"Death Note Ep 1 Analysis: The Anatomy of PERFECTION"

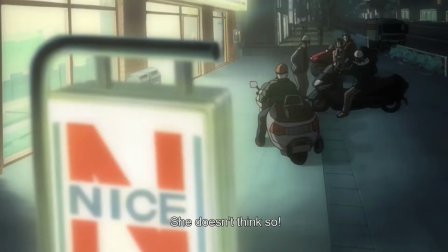(4:11)
Or how when he goes into the store to kill Takuo, he picks out a Shonen Jump equivalent magazine as a cover,
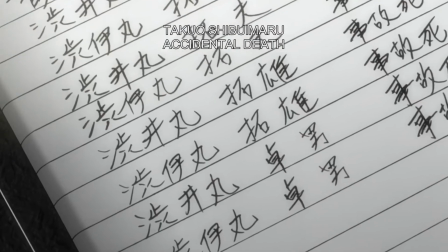(4:19)
establishing that despite his intelligence, he's still just a kid.
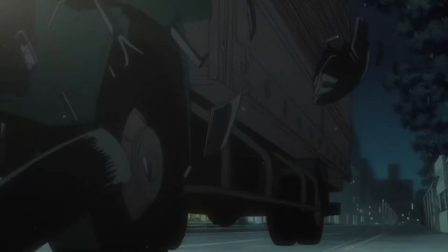(4:24)
It's small things like these that really help you understand who Light is as a character, without the author having to throw it in your face.
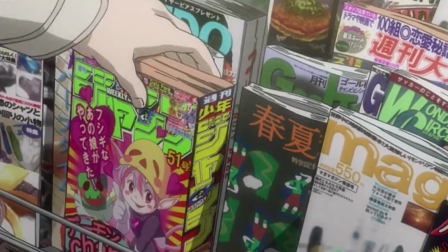(4:32)
The writer trusts that you'll pick up on these things, almost subconsciously, and as a result, you have a more intimate understanding of the character.
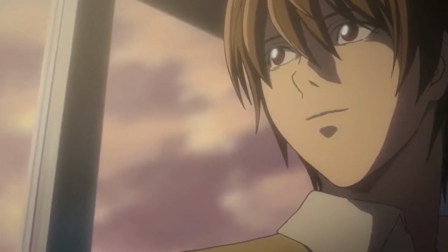(4:43)
I could go on and on about how well Light is established in this first episode, but before I do, let's take a look at Ryuk.
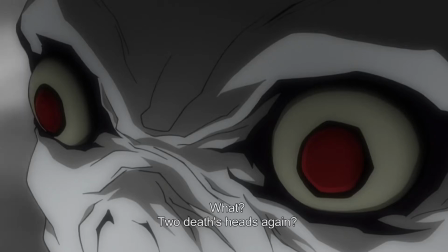(4:51)
Now, Ryuk is actually the first character introduced in the episode, which is fitting, because he is the alpha and the omega of this story.
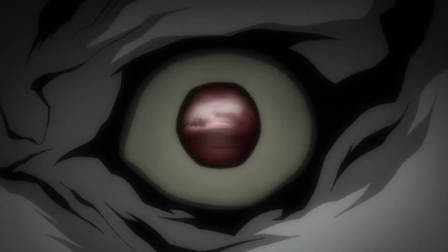(4:59)
Without Ryuk's intervention, none of the events of Death Note can proceed.
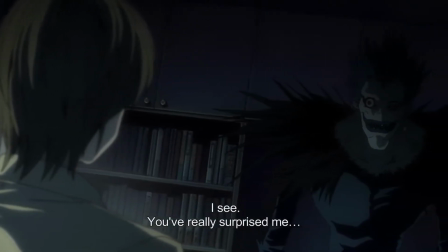(5:06)
Ryuk is also a far less complex character than Light, and as such, he needs less screen time.
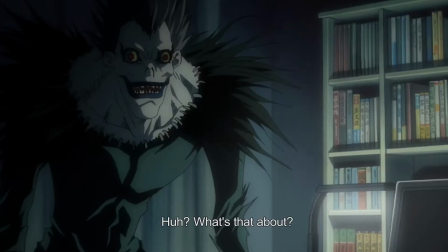(5:12)
His sole motivation for his actions is boredom.
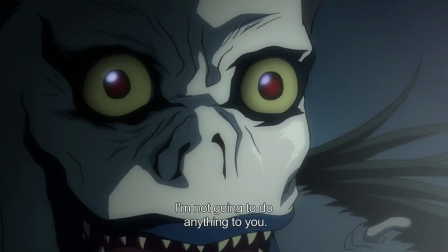(5:16)
He has no moral qualms about anything he plans on doing, and all he wants is a good time.
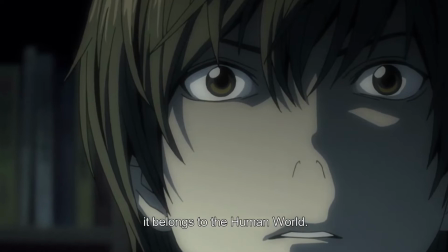(5:22)
In that way, the show expertly establishes Ryuk as the yin to Light's yang.
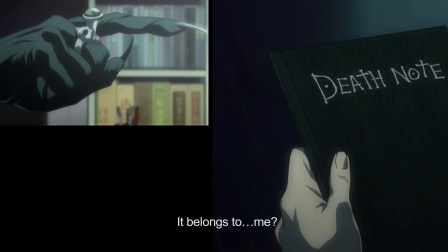(5:29)
Upon a rewatch of the episode, you'll notice the segue to introduce Light,
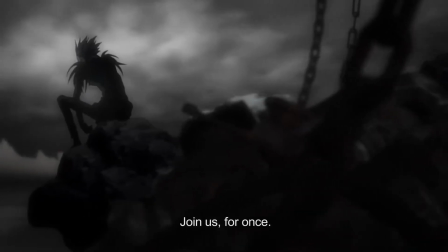(5:33)
after Ryuk's character introduction is complete, is done through a zoom in on their eyes,
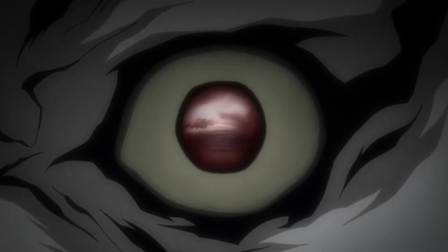(5:39)
establishing that they're unified in their ability to see the world in a way different from those around them.
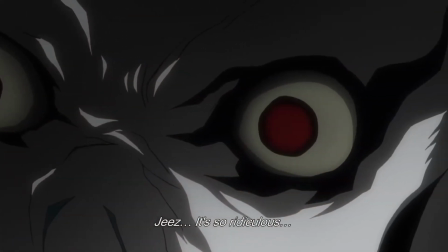(5:45)
However, you'll also notice that when Light and Ryuk are on screen for the first time, they're actually juxtaposed,
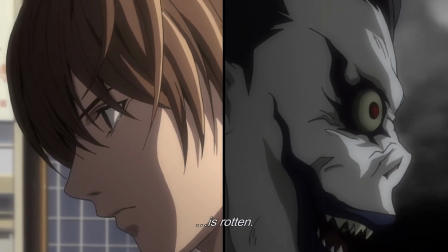(5:53)
signifying that they're not truly allies.
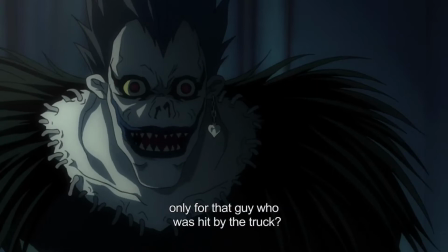(5:56)
Although they are similar in their boredom and dissatisfaction of the state of the world around them, that is where their similarities end.
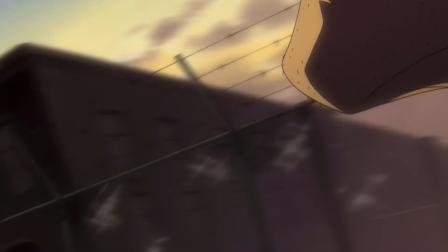(6:04)
Light wants change through order and tries to ascend into godship.
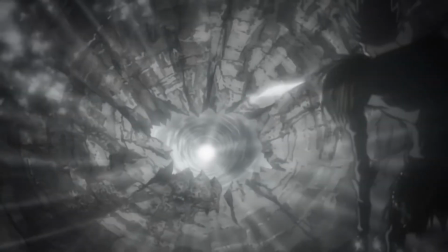(6:10)
Ryuk, who's already a god,
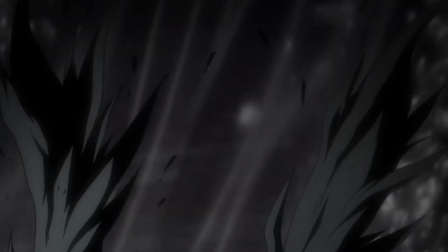(6:12)
wants change through chaos and descends into the human world to become the demon whispering in Light's ear.
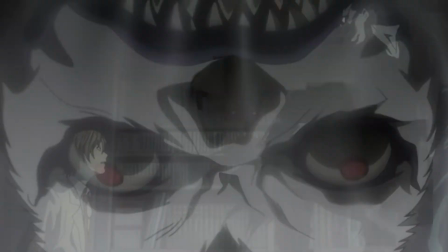(6:20)
Finally, at the end of the episode,
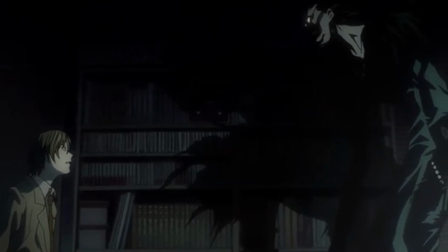(6:22)
everything we think we know about our characters is perfectly reinforced in their confrontation during the final act.
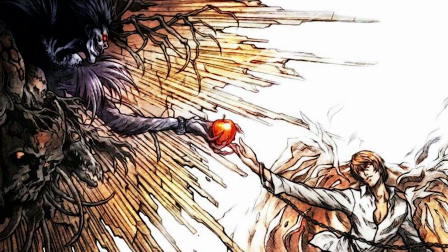(6:30)
Light establishes he wants to become the god of the new world by erasing criminals.
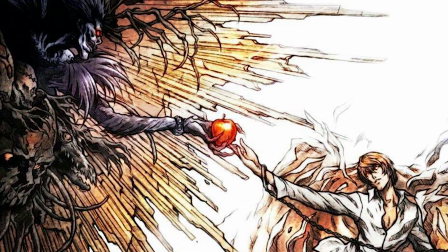(6:35)
Ryuk establishes that he's just along for the ride,
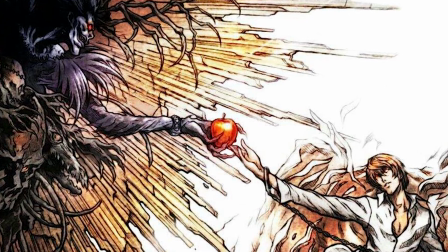(6:39)
providing us, as the viewers, with a crystal clear understanding of their personalities and motivations, which helps frame the events to come. So what exactly is world building? Wikipedia actually offers a pretty succinct definition.
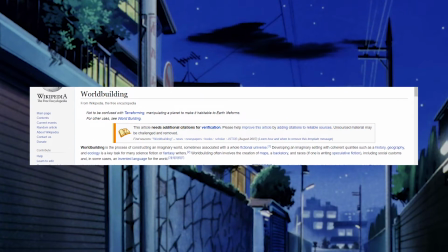(7:01)
World building is the process of constructing an imaginary world in which one develops an imaginary setting with coherent qualities. When it comes to world building, what's important to remember is that it's so much more than just establishing the locations and historical events that happen in your universe. In reality, the most crucial part of world building is establishing the tone of your world.
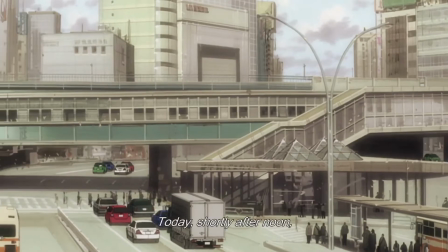(7:25)
For example, one thing people often get wrong about Death Note is that they think it just takes place in the real world.
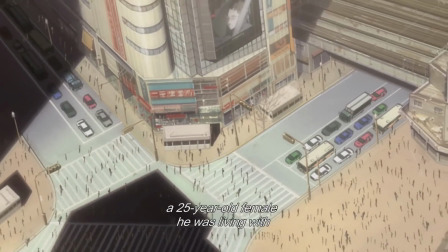(7:32)
But that's not quite the case. The world of Death Note is actually painted as a dystopia.
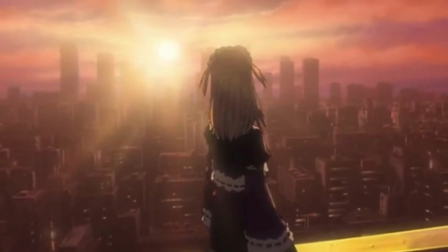(7:38)
This is established on an artistic level with the heavy use of muted colors and ominous,
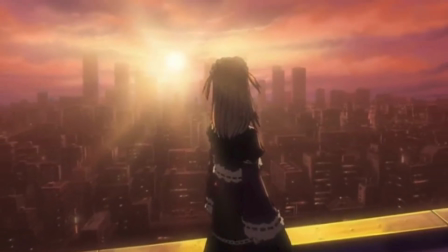(7:44)
nearly gothic music, but it's also done incredibly well on a literary level.
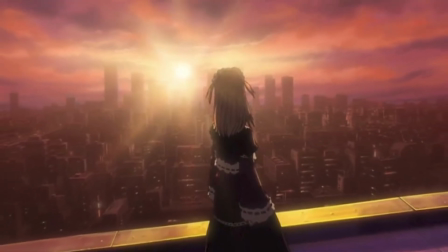(7:50)
I'll show you how. First, let's define a dystopia.
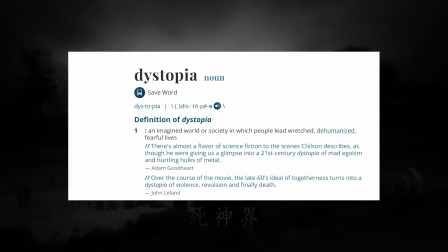(7:54)
An imagined world or society in which people lead wretched, dehumanized, fearful lives.
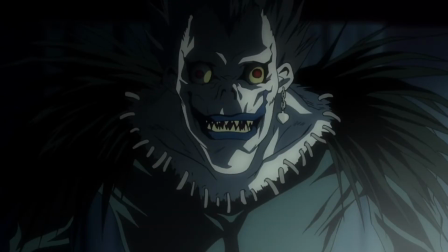(8:01)
If you noticed, nothing good happens in the first episode of Death Note.
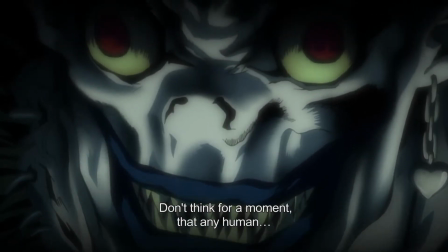(8:06)
In every scene that involves humans, there's some form of victimization or debauchery.